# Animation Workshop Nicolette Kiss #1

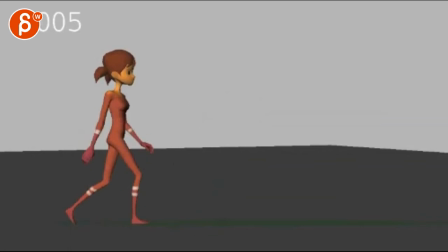[0:05]
Alright, so I'm going to look at this guy first.
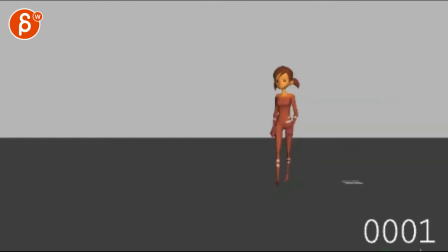[0:09]
WalkCycle, I'm going to go through your reel and I'm going to go through the questions that you have in your email, which I love by the way, it's all fantastically well detailed and laid out, it's great. and then I also have the list in front of me of all the stuff you want to do.
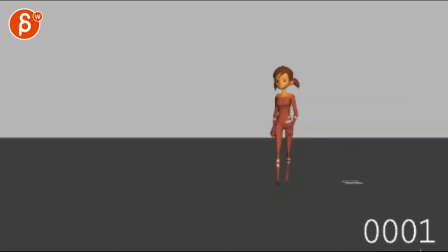[0:27]
Let's go one by one, since you also want to do a lot of cycles.
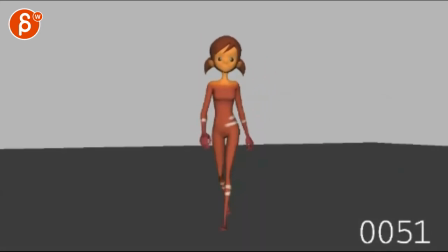[0:33]
I think for review purposes what would be great,
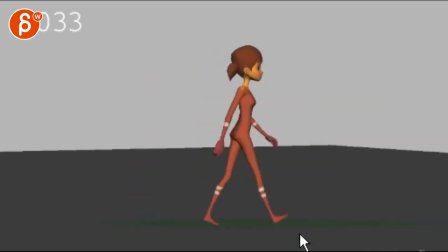[0:38]
but what I like for cycles is, in terms of presentation, it's easier and faster for feedback.
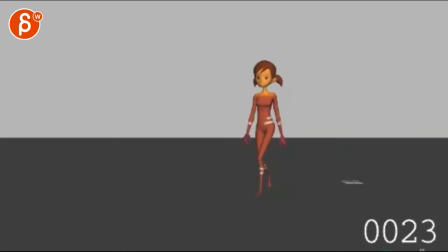[0:42]
A. I don't need a three-quarter, that's always going to be at the end when you're done with the shot, for like the final thing, but you know it's always kind of camera specific.
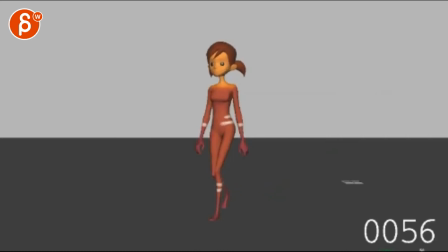[0:51]
Sometimes you just want to animate it to a specific camera to make certain motions just a bit better.
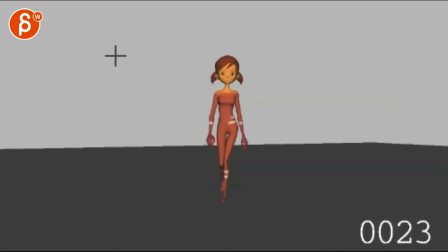[0:57]
But in this case, it would be great if you have it divided in half, that's my half line here. So, walking front, but it's an orthographic front, not a perspective front. And then you have a side, also an orthographic side,
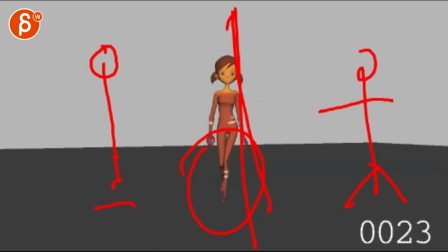[1:14]
and that way I don't have to go one one
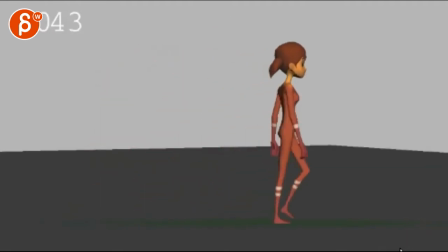[1:19]
here where you know you go through this and then that but you do want to make it orthographic just
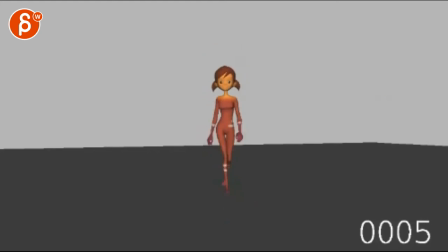[1:25]
for a final detail you know foot placement and stuff like that that being said and even if I cut this part out here the main impression was you mentioned you're asking if it's too slow I
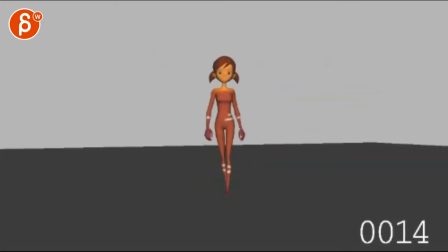[1:43]
would say it's a good question I think yes it also depends what you want to do I mean you are mentioning it's a vanilla walk from vanilla walk I feel like it has some odd moments where the knees come in there's a very fairly big dip up and down in y or ty and they're very distinct pauses
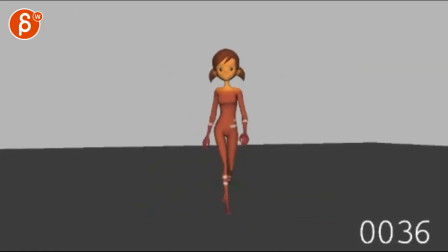[2:02]
on the steps it's gonna accept pause pause pause pause so it
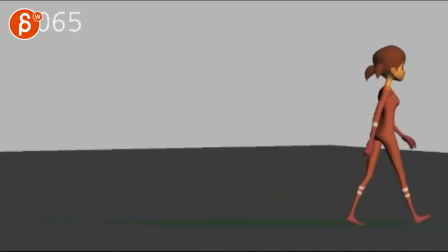[2:08]
feels like someone who is more practicing a walk like it sounds like a model that's
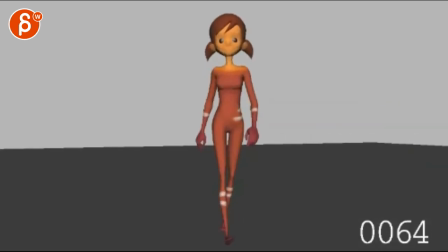[2:13]
kind of going okay I gotta go walk this this way and this way. Someone's really thinking about those steps.
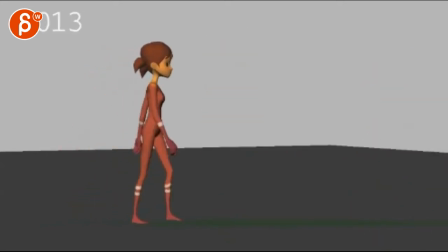[2:19]
And something that's part of it are those little pauses that you
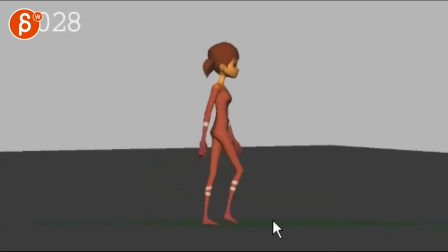[2:23]
have as she comes down.
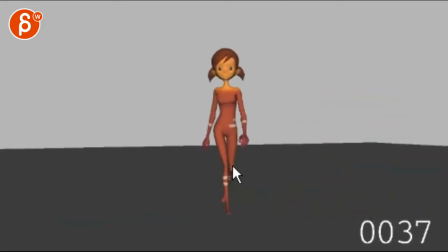[2:28]
And it's subtle, but it's just something you can do to give it less of that pause feel. Also you have very wiggly the arms, in terms of elbows,
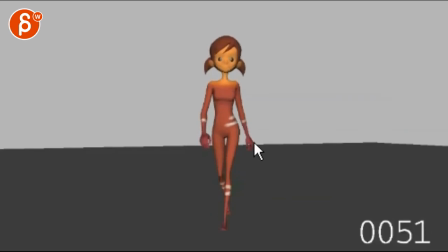[2:44]
it kind of pops, you can see that hand, it pops to the right and then pops back to the left, and so on and so on, there's a lot of wiggle stuff here and in the elbows,
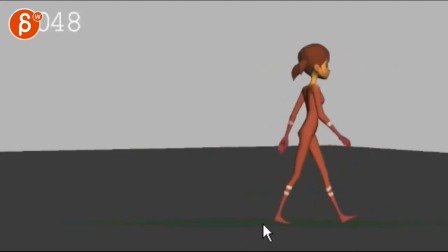[2:54]
that's something that I would kind of look at, same thing on your legs, there's some moments where it's bent, goes into a straight,
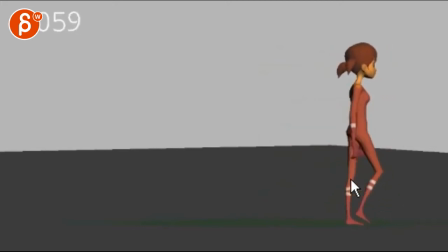[3:02]
and you've got those moments here where it kind of pops, and you've got those one frame moments where the leg kind of sticks in space and suddenly moves forward again.
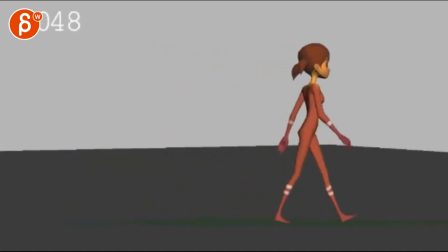[3:10]
But looking at that in real time throughout the whole thing, it's just ever so slightly poppy.
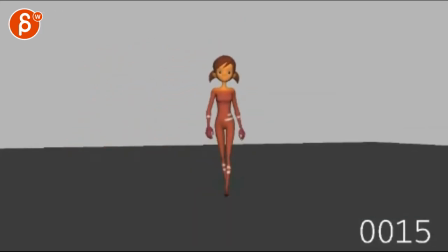[3:17]
It can be smooth, just a hair. These are subtle things. I think the biggest things to me are the inward knees that are kind of too much. This goes more into a character walk. And then the locked armpits. The armpits are the most jarring things. The leg stuff is a bit more polished detail.
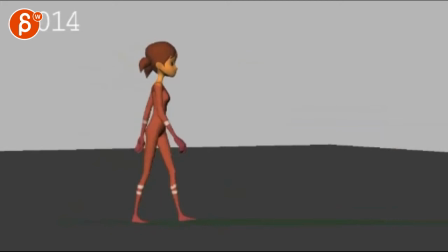[3:40]
There's something also in the up and down that adds to that pause feeling where it's your up, up, up, sundown, and an up, up, up, up,
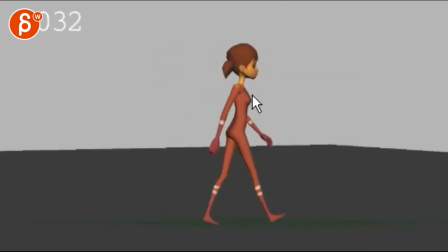[3:48]
sundown, and it feels like, I don't know if you're doing a bit of a stretchy thing in the neck,
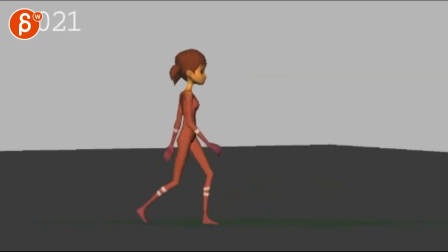[3:54]
there's some moments it might just be maybe in the movie here. There's something that feels ever so slightly, it's a subtle thing, well ever so slightly disconnected, where this is one thing and this is another of thing.
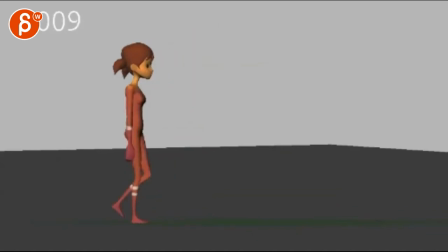[4:05]
It feels like you have the head on a head-aligned, IK type of thing.
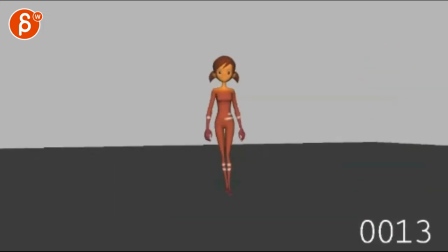[4:09]
It feels slightly disjointed from the body.
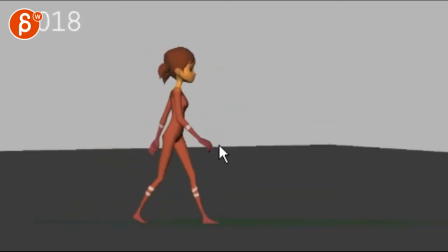[4:14]
And especially given this thing step, step and up and down, up and down, you almost want to feel a bit more up and down, drag and overlap on the head.
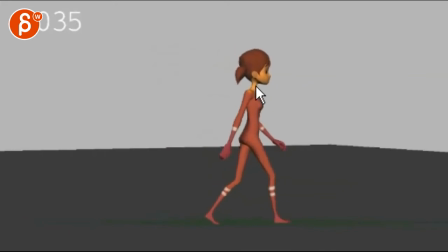[4:24]
Especially during those down moves, it feels like, especially during here, this is all one big unit that just moves down. As opposed to, at this point, a slight drag in the head a bit higher, BOOM, and on this down the head would be a bit lower, come up again and so on.
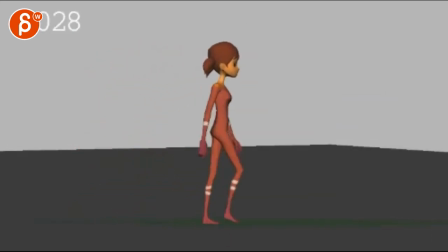[4:41]
Not crazy overlap, not crazy Jar Jar up and down, but just loosening it up ever so slightly.
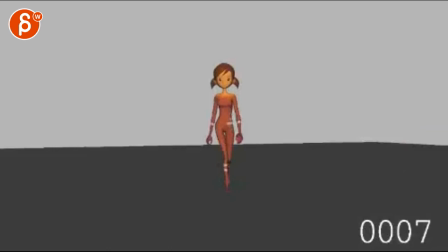[4:51]
But those would be my main comments on this guy. We also have a lot of crossover on the feet as they go over there, which is more into a catwalk type of thing versus a vanilla walk.
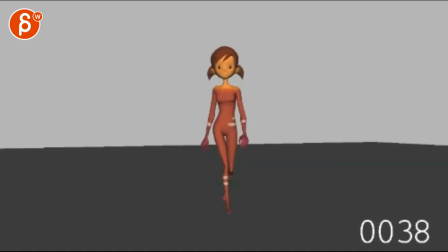[5:06]
So you can kind of flesh this part out and make it more of like a little attitude driven character walk or reduce all those things and make that a vanilla walk.
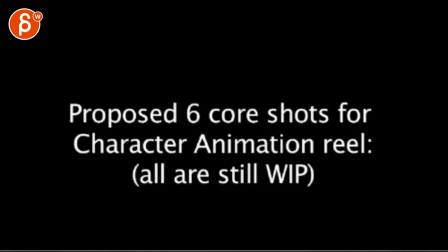[5:16]
But other than that, it's good. I like it. Just the camera thing, how you want to present it. And then here you're asking me to reel. Please let me know which two shots you think you should work on first. So let's watch this first here. I mean obviously you notice but I want to just go through that.
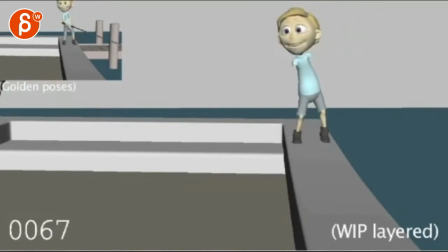It's cute and I like that. It's interesting to see. I like that presentation here.
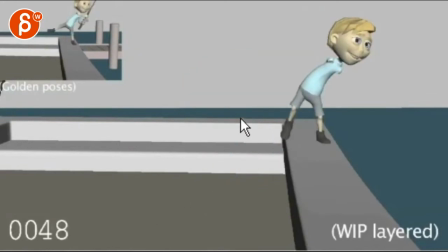[5:49]
What do you want to do with the kid? Come down and I like this a lot just because of in terms of elevation change it's not all in flat backgrounds or surface. There's a bit of a change there that gives you a good sense of weight. Cool changes there on the posing on the legs.
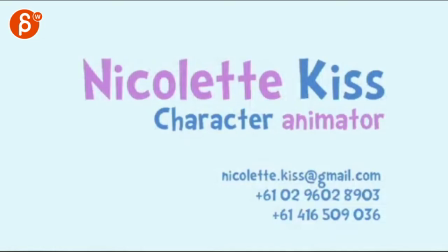[6:06]
I like this one. I'm gonna say I'm a fan of this guy.
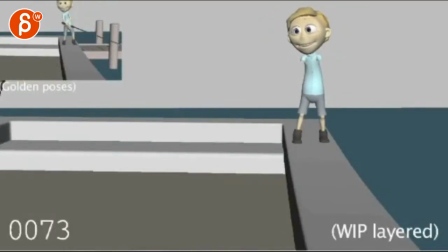I think I'm watching it like that this is a bit bouncy on the head here and that whole aspect boing through that. It feels a bit springy a bit rubbery.
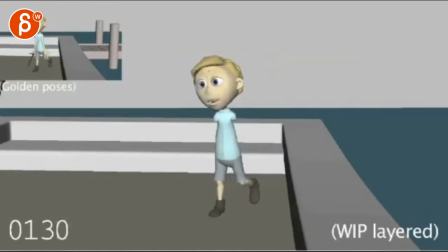[6:30]
That would probably be my the main point I think for this guy Audio that's something funky? All right, and then we're going to the next guy here.
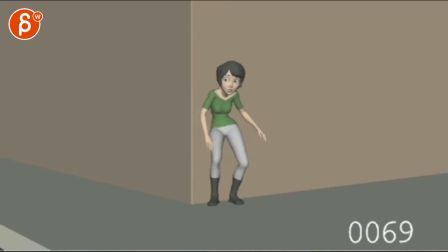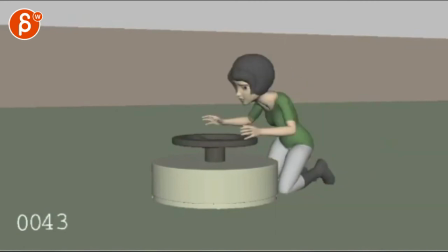Interesting mechanics. It feels a bit draggy in terms of the length, but I do really like the posing in this section here and the timing of it.
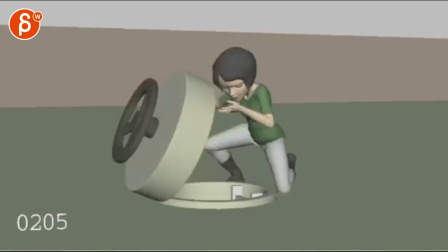[7:11]
I think this is very cool. It's borderline reference-y.
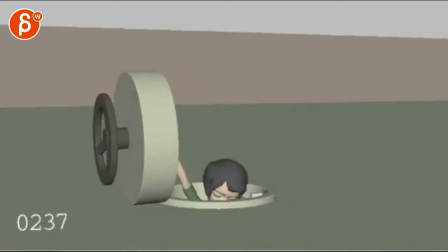[7:15]
I'm curious how you plan this part. it has a slight reference-y feel to it that's
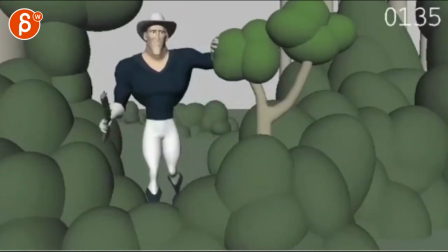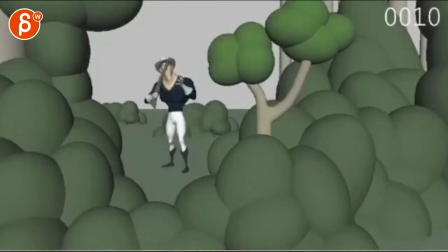[7:31]
probably so far my least favorite one just because i'm not a huge fan of martial arts and song and dance stuff like that just because it it's mostly motion without a lot of character in there um and especially so far as you go through like i see bottom mechanics and pantomime and acting
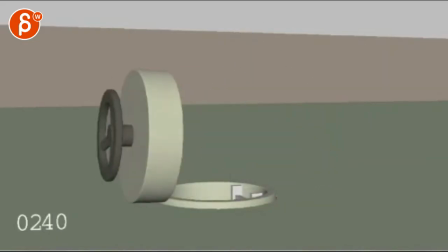[7:49]
and dialogue and stuff like that it's all super cool and in terms of showcasing what else you can do,
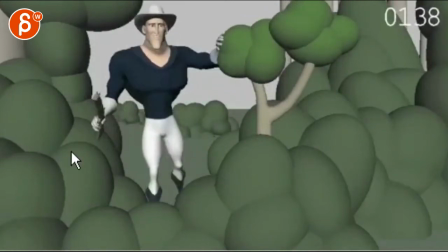[7:56]
this doesn't really show much in addition to what you just showed so far.
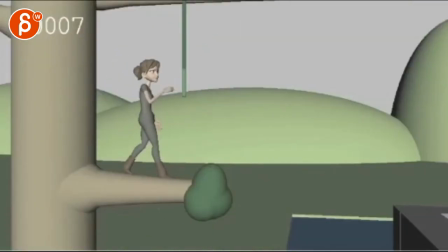[8:04]
Like to me, I'll just take that shot out.